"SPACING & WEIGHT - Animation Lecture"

And they put hats with long plumes just so you get extra motion and squash and stretch and therefore life out of what is basically fairly lifeless objects. So my suggestion is, please go crazy with squash and stretch. Go crazy with the follow-through. Another great example in the animation world is Eric Larson did that great dance sequence with in Lady and the Tramp with Peggy Lee. What was the character's name? Peg? Yeah, Peg. She does that He's a Tramp song. And her movements are very subtle and slinky, but they went crazy on the hair. You should just take a look at that. The hair goes totally up, totally down, totally up, totally down. And it's just completely floppy. And yet her actions are very, very subtle. But the hair is going crazy. And you get so much more animation for your money. And it just looks great. And yet the primary action is very, very subtle. So please. Milt was an absolute ripoff of this thing. If you look at all his scenes, this stuff is just floppy as hell. And I would always say that to myself when I was animating. I would think floppy, what can I flop? Floppy, floppy, floppy. Because, the animation can be very, very subtle, and yet, you get a lot for your money out of the follow-through. And really, there's no end to it. Here, I did a little animation.
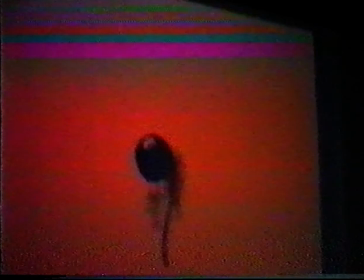1331s
Same bouncing ball, and yet I've got all sorts of follow-through on the hair, the tail, the hands,
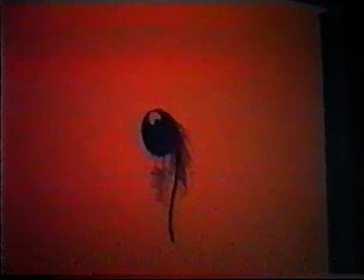1337s
and even the eyes and the blink are adding to the weight and the overlap. Now, you're laughing, aren't you? You're giggling. It's funny, right? I've gone from a boring bouncing ball to comedy, and I've just done it with follow-through, see?
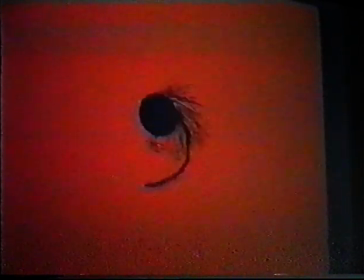1350s
So I'm getting entertainment just from follow-through. It's a very powerful thing, and don't you forget it.
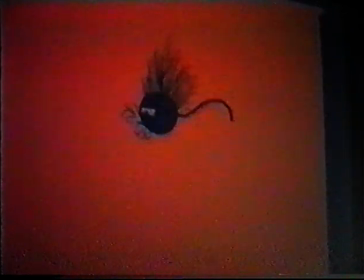1357s
But the question is,
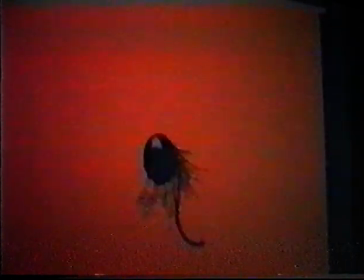1363s
how do you apply this to the real world?
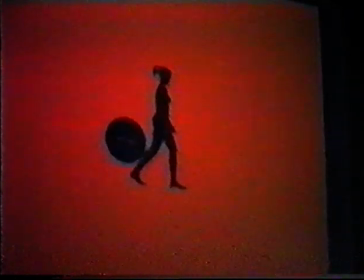1368s
Again, I'll work with live action because live action is what we were caricaturing.
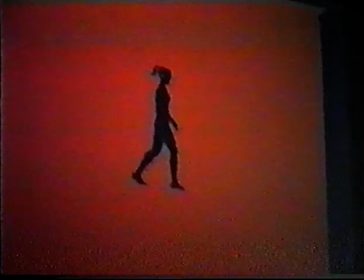1372s
This is a Muybridge walk, and it's good to use a Muybridge walk because basically it shows when you trace off live action how incredibly stiff and lifeless it can be.
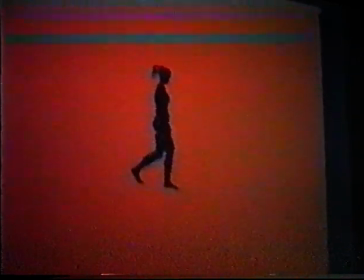1387s
And what it's missing, of course, is squash and stretch and spacing, up and down bouncing ball spacing.
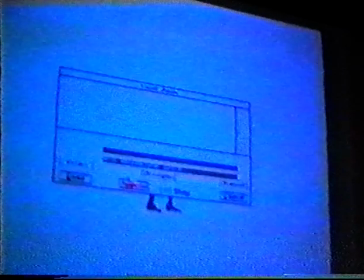1395s
So let's get into it and see how we can make this thing better.
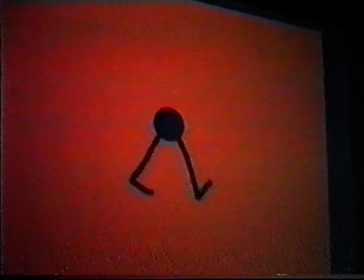1406s
I've done a walk here that has no squash and stretch on it, and no bounce, and it's about as dead and as lifeless as you can get. But it brings out an important point that you can actually do animation.
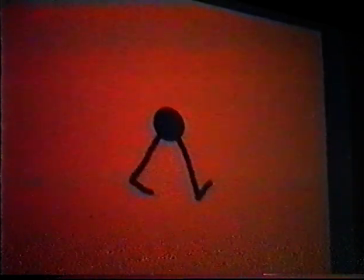1422s
I've actually seen animation done with this stiff style, and it can be hilarious. So if you know what the rules are, you can break it for comedy.
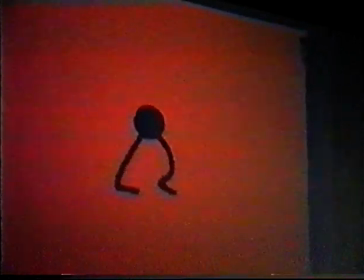1431s
A good example is Caricature, and we had a guy, I don't know how many of you guys know, a guy called Don Hahn, who used to walk just like this. His head never moved. There was no bounce to it, and he would just cruise along. And if ever he would walk behind partitions, right, and it would look like he was on a skateboard sliding behind the thing. And if I was going to do an animation of Don Hahn, I would definitely take out all squashings, out all the bounce, and I would do so knowing what I'm doing because I would be trying to caricature Don Hahn. And in taking out something that we expect, it becomes surprising and therefore funny. And surprise and caricature is the best kind of humor.